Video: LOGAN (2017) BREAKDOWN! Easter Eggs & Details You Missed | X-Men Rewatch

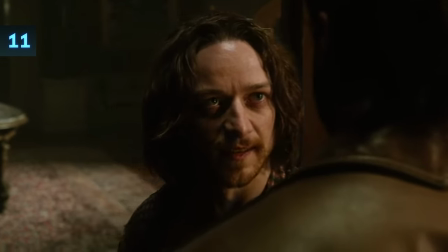[10:35]
on Charles nightstand includes the book Ulysses
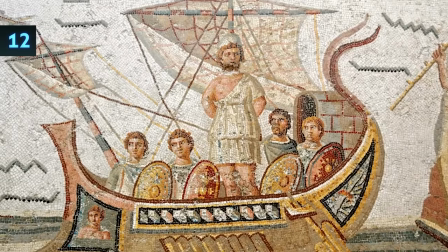[10:40]
the 1922 James Joyce novel that transposes the story of Odysseus into modernist prose the kind of stream of
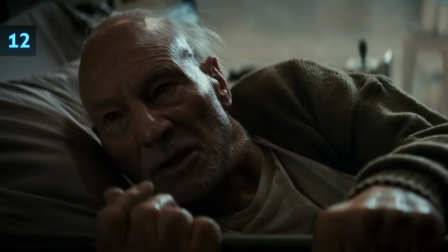[10:46]
consciousness language which you might see is similar to Charles's ramblings Charles references the
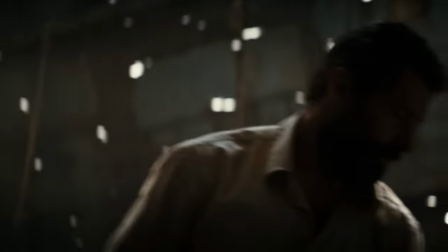[10:51]
X-Men film from 2000 waiting for you at the statue of liberty he also
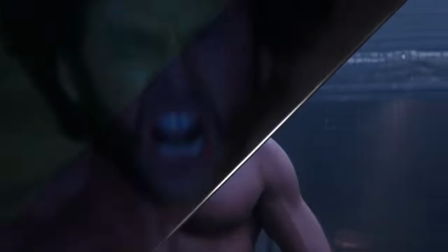[10:56]
links Logan's origin in the 2000 film to his past in X-Men origins the 2009 film
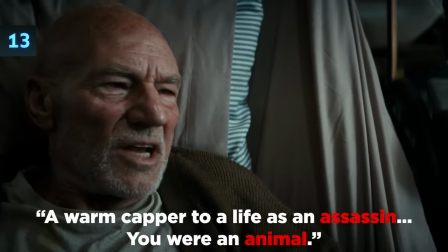[11:01]
so assassin and animal he's totally referencing a part of Logan's timeline with striker in team X that
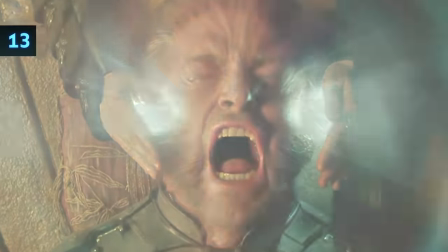[11:14]
technically was erased in days of future past but Logan still remembers it ever since that ending the days of
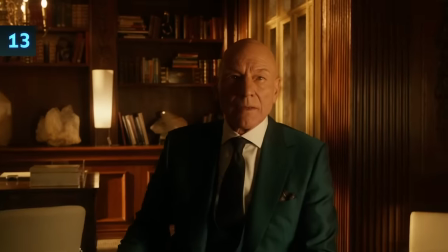[11:19]
future past only Logan would know and Charles would know about it by like reading Logan's mind or by talking to him so
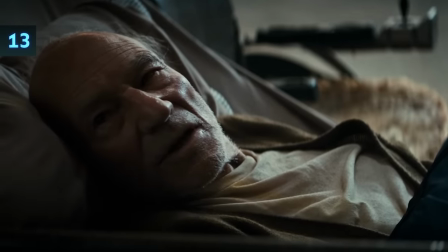[11:25]
through his dementia Charles is remembering histories that were erased from the timeline of the world he's now living in.
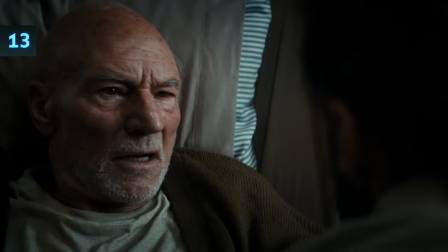[11:30]
In fact having all that knowledge might have been something that expedited both his and Logan's aging. Like who could live with all of that?
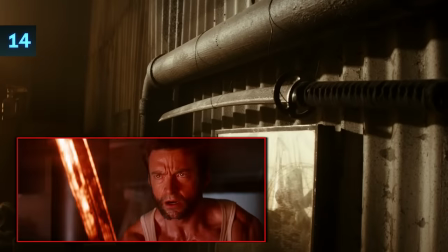[11:37]
So in Logan's room he has Yashida's Katana from 2013's The Wolverine and we see the dog tag that he received in 2009's X-Men Origins.
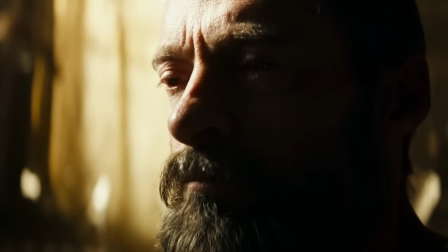[11:44]
So really as a thematic epilogue to all of his past exploits, the movie Logan is a story that puts him up against incarnations of himself.
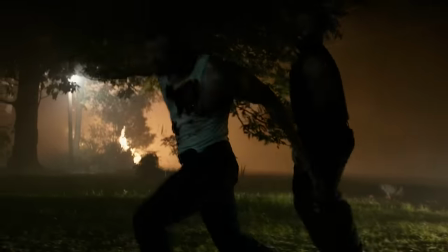[11:51]
His past as X-24 and his future as X-23.
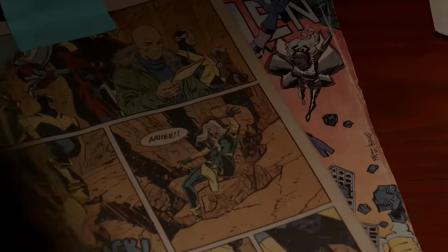[11:54]
His ultimate goal is to just rid the world of the entire Wolverine curse while trying to preserve the one good thing about that legacy in
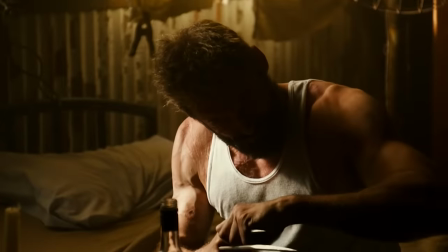[12:01]
laura so that claw that jammed earlier logan now grabs with his hand and pulls it all the way out to be as long as the other two cutting
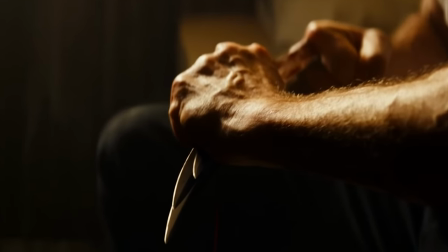[12:08]
his hand in the process he has to do this to loosen it because if you were to try to retract them when it's jammed
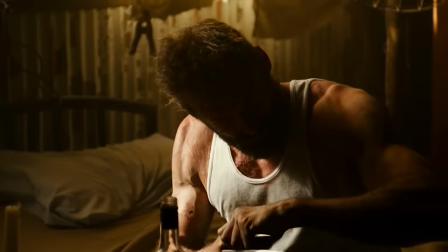[12:13]
like this it would just stay stuck so he has to pull it all the way out before it can go all the way back in kind of like a
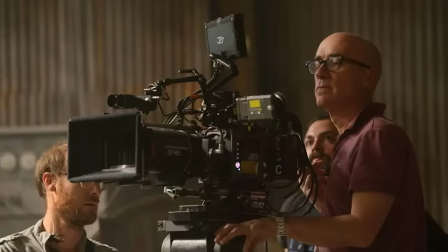[12:18]
jammed car window it's implied he has to do this every freaking night director of photography john matthewson lights the scene with a single key light outside the dirty
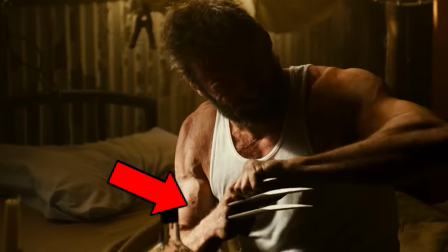[12:26]
curtains to cast harder shadows on every single one of Logan's scars because having Wolverine have scars at all is such a huge deal for this
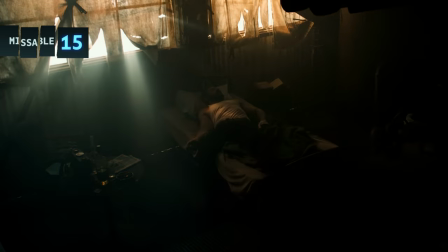[12:33]
film and there's a really cool effect here where in shot they shift the exterior light from yellow to blue to signal a passage of time but
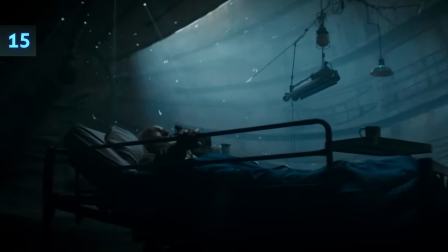[12:41]
that blue light matches exactly the blue light and Charles's cerebro tank so it kind of feels like Logan's pain is something Charles is trying to sense like
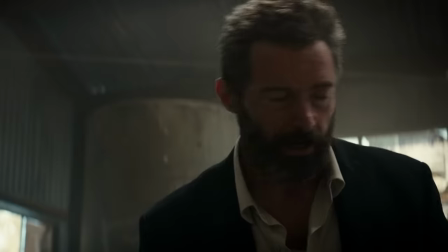[12:48]
Charles his entire arc in this movie is to gradually understand why Logan feels guilty and that's something really hard for someone with dementia to do caliban
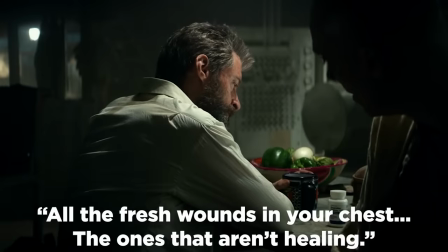[12:55]
confronts logan on his unhealing wounds noticing fresh pus from his knuckles calling out logan for all of his drinking and the fact that his vision is so
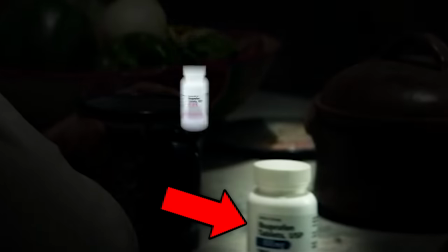[13:02]
bad he could not read the label on the pill bottle he just handed him caliban reveals it is just ibuprofen which is so embarrassing for logan but most embarrassing caliban
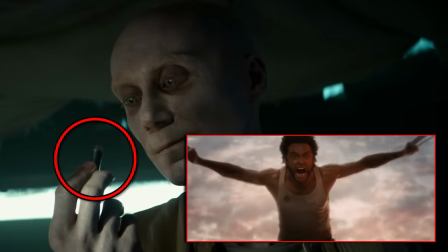[13:11]
found in logan's laundry this adamantium bullet this would be striker's adamantium bullet from x-men origins meaning that logan still carries it from
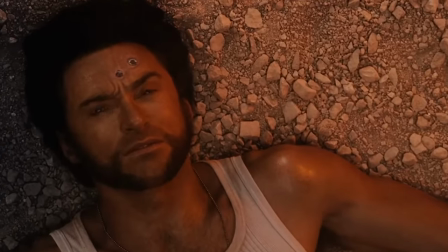[13:18]
that moment on Three Mile Island now before remember that bullet is supposed to just wipe Logan's memories but now with this slower healing Logan carries it with him
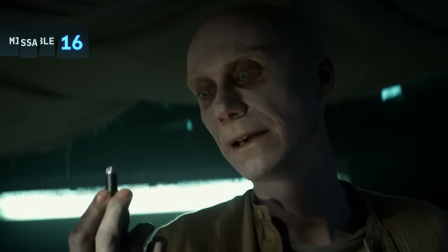[13:26]
as an opportunity to possibly end things Caliban smells this bullet and he says something's happening to you Logan on the inside you're sick I can
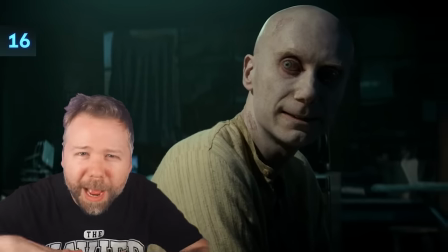[13:35]
smell it I love this rather than just having Caliban sense mutant powers and kind of a mental abstract sense he uses the physical
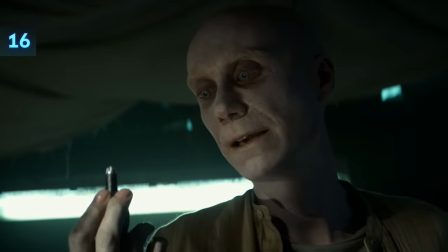[13:41]
gesture of smelling it it's just a really cool way to show how his powers work Logan chauffeur some party girls and i love how when he opens the limo door
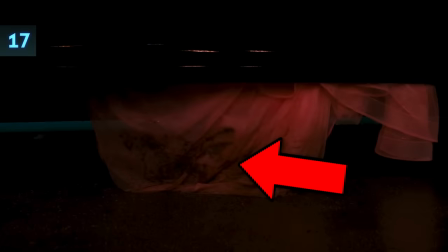[13:48]
one of their dresses was already stuck outside the car door getting dirty and she was just too drunk to notice and logan was definitely too drunk
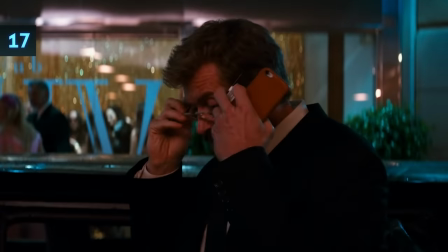[13:54]
to care about when he helped them in it might also be just because it's bad eyesight because notice he's now wearing these glasses with the tags still
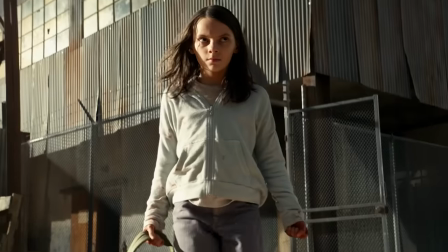[14:00]
on so he meets gabriella and laura played by daphne keen laura aka x23 the 23rd x23 is a female wolverine clone who actually
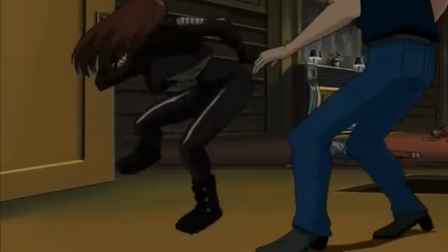[14:08]
originated in season three of x-men evolution the animated series that aired on kids wb in 2003 keen won this part after Millie Bobby Brown also auditioned for it.
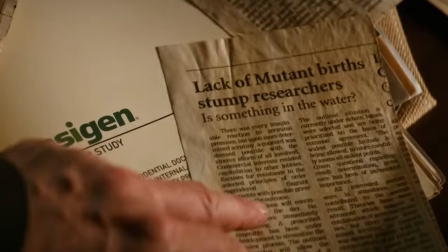[14:17]
Inside Gabriela's motel room, Logan sees a newspaper clip, lack of mutant births stump researchers.
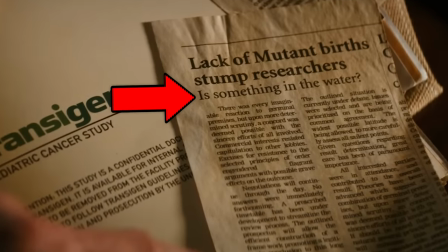[14:22]
Is there something in the water?
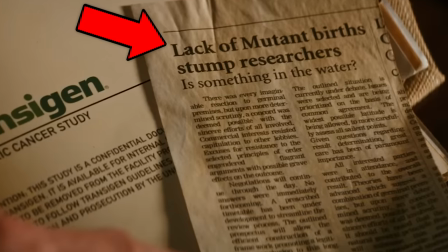[14:23]
Now the text of the article is a bunch of filler nonsense, but a mutant facility crisis kind of reminds us of the not so distant future post-apocalyptic film Children of Men.
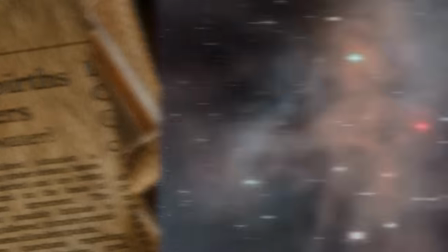[14:32]
But this is just targeted at mutants specifically. X2 suggested that the X gene was passed down through men.
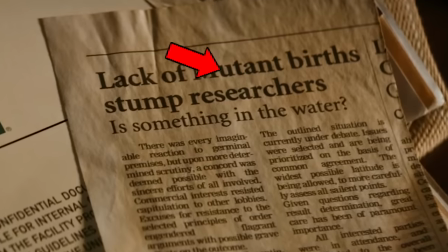[14:37]
So we're looking at a generation where mutant males have really been sterilized through a toxin in the food supply that was slipped through the corn syrup from Canewood.